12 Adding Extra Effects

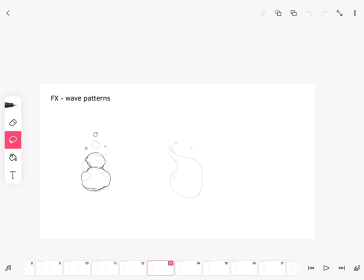(4:19)
I like to divide the wave patterns that I'm using into 3 simple types. The first type is the blob, which will appear and change size from the beginning to the end of the animation loop. I usually use this type of blob animation with fire or energy effects,
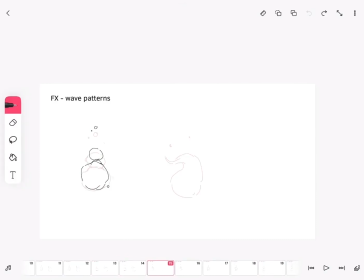(4:39)
because it seems like it's coming in actual waves or pulses. And you can have a lot of variation with the timing of each individual blob. Will let you have a lot more interesting effects because it would still seem like it's moving even when the timing is delayed or randomized.
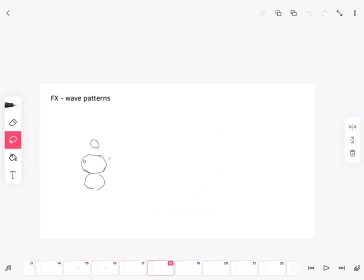(4:58)
The second wave pattern is the S-curve. This is more similar to what we've seen with the tension, But unlike tension, we don't need to have a concrete and repeating pattern for the tension points, because, well, we don't have tension.
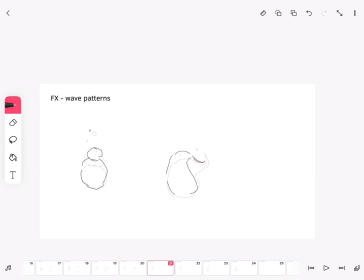(5:13)
Here we just make a random wave, but still keep the entire movement consistent. So you don't get to just randomly change the size or the shape of your movement, and you do need to follow a concrete and constant starting point in your wave.
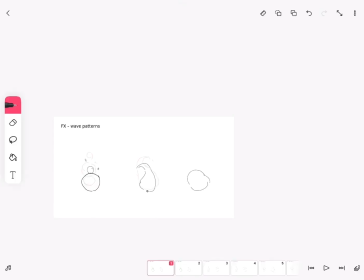(5:30)
The last pattern is the random wave, which is basically a combination of the two previous wave type. With this, you can both create pulses and changes and shifts in direction of the entire effect in a way that creates more randomized and natural looking effects.
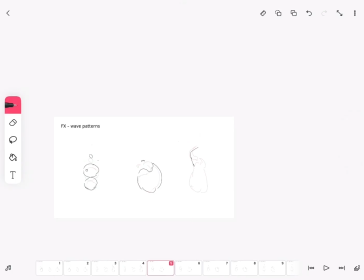(5:49)
This type of wave pattern is a little bit more complex and you can play a lot with it, and I mostly use it when I want to create more detailed effects such as realistic looking fire or any type of detailed water and spray effects. This type of wave is typically characterized and recognized
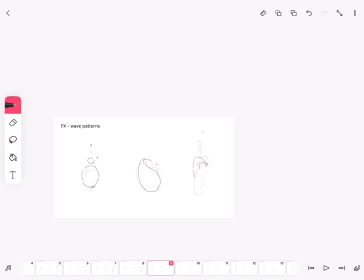(6:09)
by the large amount of shifts in the entire volume of your effect. Basically, with this type of wave, you can kind of do whatever you want as long as the entire movement looks coherent. Once again, the timing of the wave pattern is what is going to give your animation energy and personality.
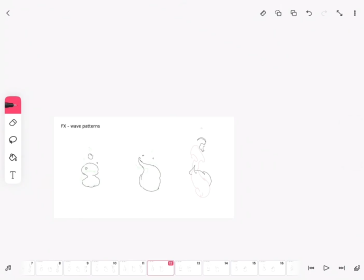(6:28)
So faster wave will create more energetic effects in comparison to slower pace, which will give a calmer and smoother appearance. Also, with effects, it's actually more interesting to combine different frame rates on different elements of the effect.
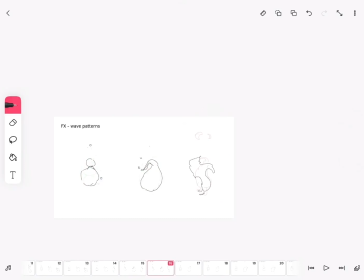(6:45)
With effects, you can use both 2s, 3s, and 1s, but I personally recommend only using 2s and 1s, because the effects will have large amount of change between each frame, which looks better with higher frame rate since you're trying to use a lot of quick movements.
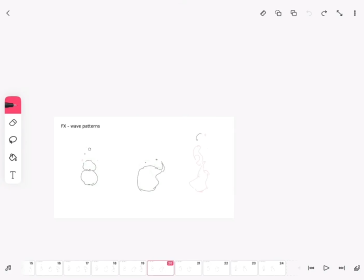(7:04)
You can also create main movements in 2s and add additional details in 1s, which creates a really interesting effect when you're making your animation. Or you can alternate between 1, 2s and 3s in the actual effects to give emphasis to certain shapes which looks nicer,
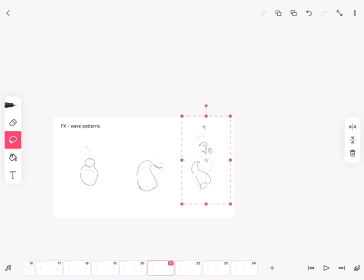(7:23)
as well as play around with the timing and make your overall animation more interesting. For this, you will need to separate your effect layer into separate layers, with each frame being duplicated a different number of times to achieve different pacings between layers.
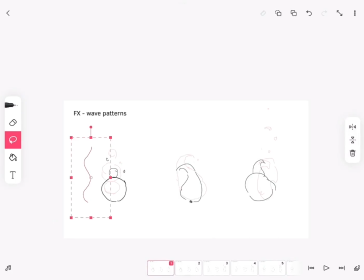(7:45)
In conclusion, when trying to animate your effect, you need to really think about the implications of the movement that you're trying to make and the internal properties of your object's material. You really need to think about which forces are acting on your effect.
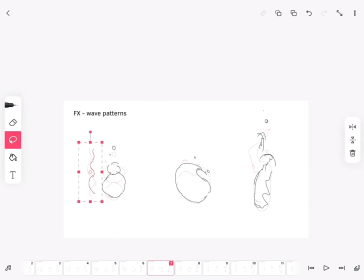(8:03)
Usually it's going to be gravity, but air resistance or internal tensions are going to affect the way you'll animate it as well. And with taking into account your shape design and the purpose of the effect in your scene,
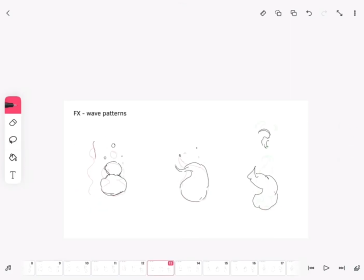(8:18)
you will need to make changes to the overall timing and size and details of it.